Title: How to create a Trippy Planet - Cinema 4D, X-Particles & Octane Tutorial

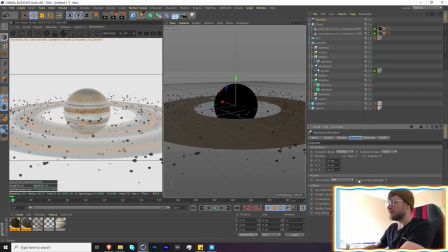Let's add a random effector and on the Z axis maybe give it like
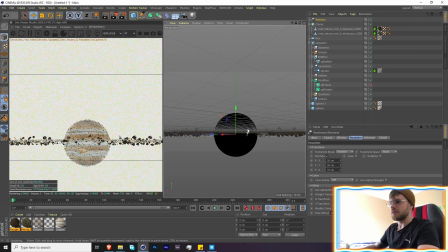10 just so that up and down is some variation not too much.
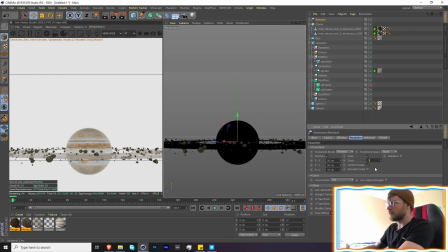Let's also add a scale let's make this one maybe 0.5 0.5 is good and then just
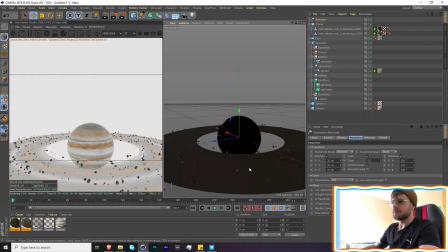some rotation just 360 and all of them just so that we get a wide variety over
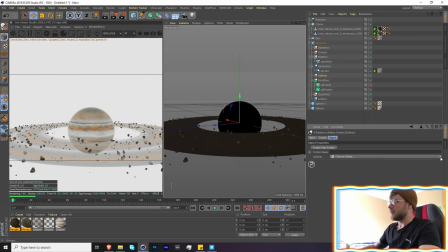there cool so just to make our lives a little bit easier we're just going to cache this quick it should only take a few seconds just so that when we're scrubbing through it's a little bit easier so that we can get the rings instantly and you don't have to wait for that to load.
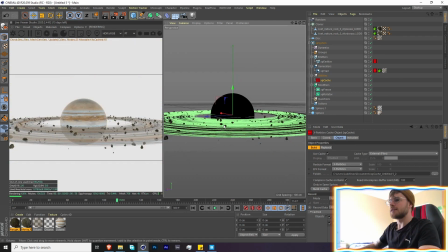Awesome. Cool. So let us now start building the scene a little bit.
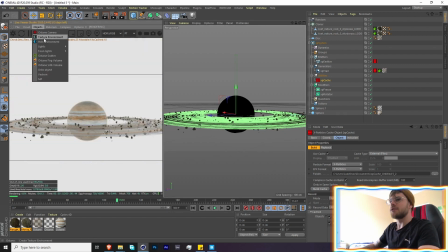Let's go here,
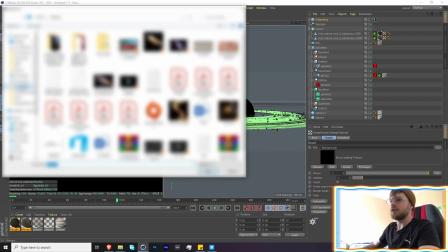add in an HDRI and for the HDRI I used this crab nebula HDRI that I was able to find.
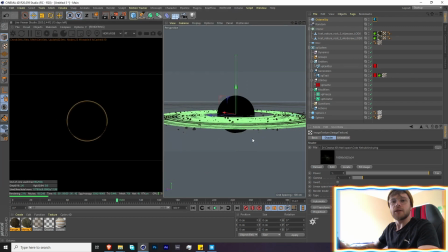It's pretty cool but yeah there's a whole bunch of free ones out there if you guys are interested. I just dropped the gamma down a little bit just so our planner over here stands out a little bit more.
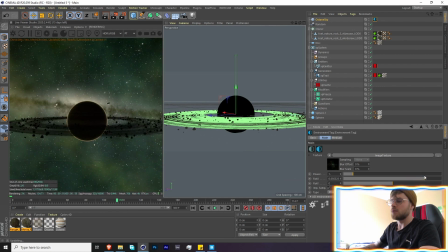Let's find a nice looking place. That's cool. I don't know if that's what we're looking for but it's cool.
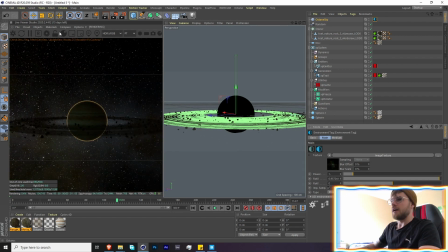That should be fine. And now let's get our sun.
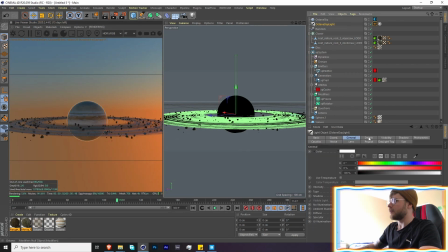We're gonna do an octane daylight and we're gonna enable in the octane scenes over here,
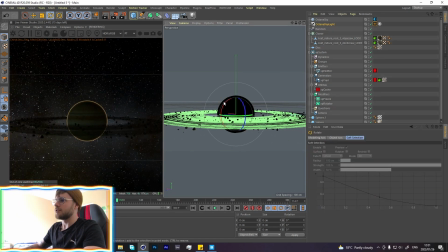mix the textures so that now we're able to still get the lights from the sun.
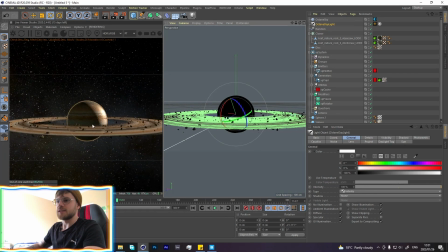Ah, there we go. We're still able to get the light from the sun, but it's not affecting the background. So, maybe something like that looks very dramatic.
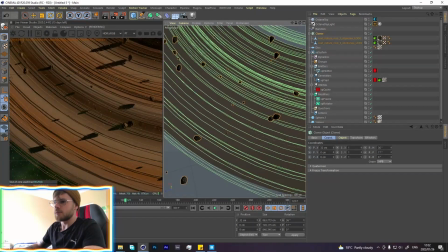Okay, but looking at this, I think this is a little bit too thick.
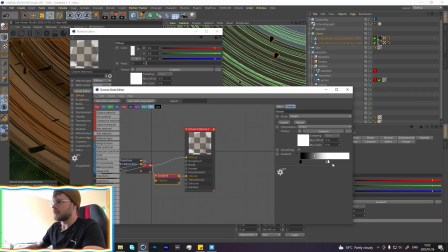Let's go over here.
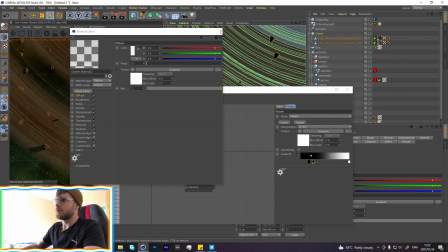Something like that should work a little better,
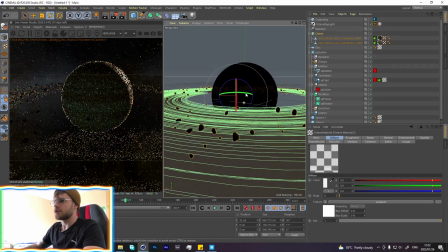just that it makes it look a little more gaseous instead of an actual solid object so in my
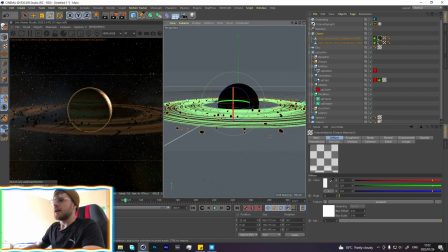final render I added a whole bunch more actually let's just do it right here doesn't really matter too much we got a little more time so let's go for it so let's add in another cloner make this a
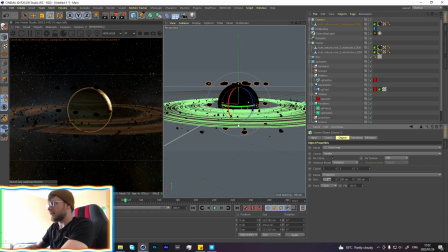grid array and maybe make it like also So let's change the multi-instance,
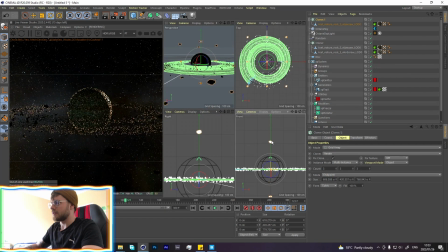let's give it like that, should be good, and maybe like 8,
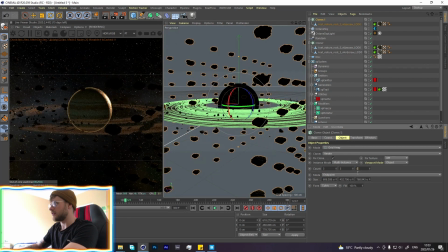that is way too much, so 3 is probably fine. Let's add a random effectual to this, scale, let's put it out, and 5, and with this,
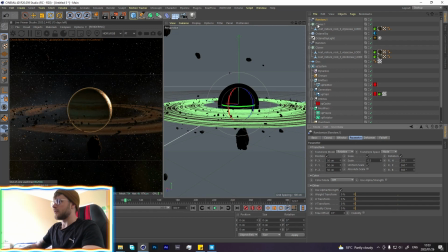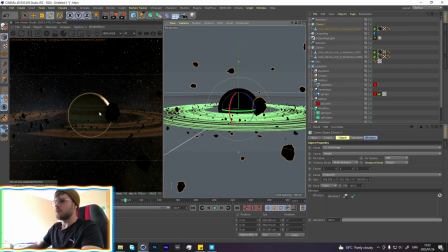maybe like that, so let's receive some of these. so that when the camera comes in, there's a little bit more focus. So I used a wider lens just to make this look a little bigger.
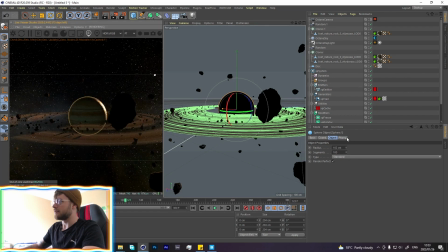Added some depth of field over here.
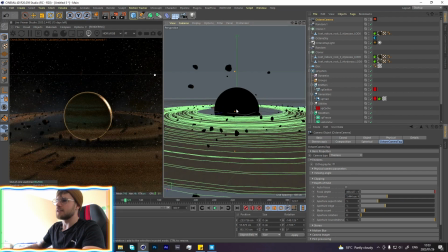So that when we're flying past these rocks, it gives this planet some scale.
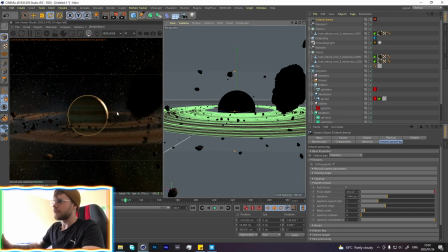Cool. So this looks cool, but it doesn't look very atmospheric. So let's add some atmosphere. here. What we're going to do is we're going to add a fog volume over here.
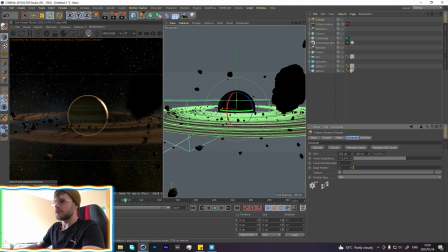Make it this, let's just drop down the voxel size, but just so if we're able to work, we'll bring it up again just for now.
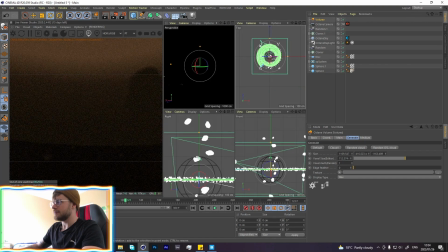It's all easier. Make sure that it covers the camera. That looks good.
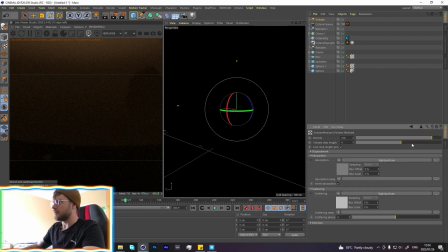Let's go into our medium over here.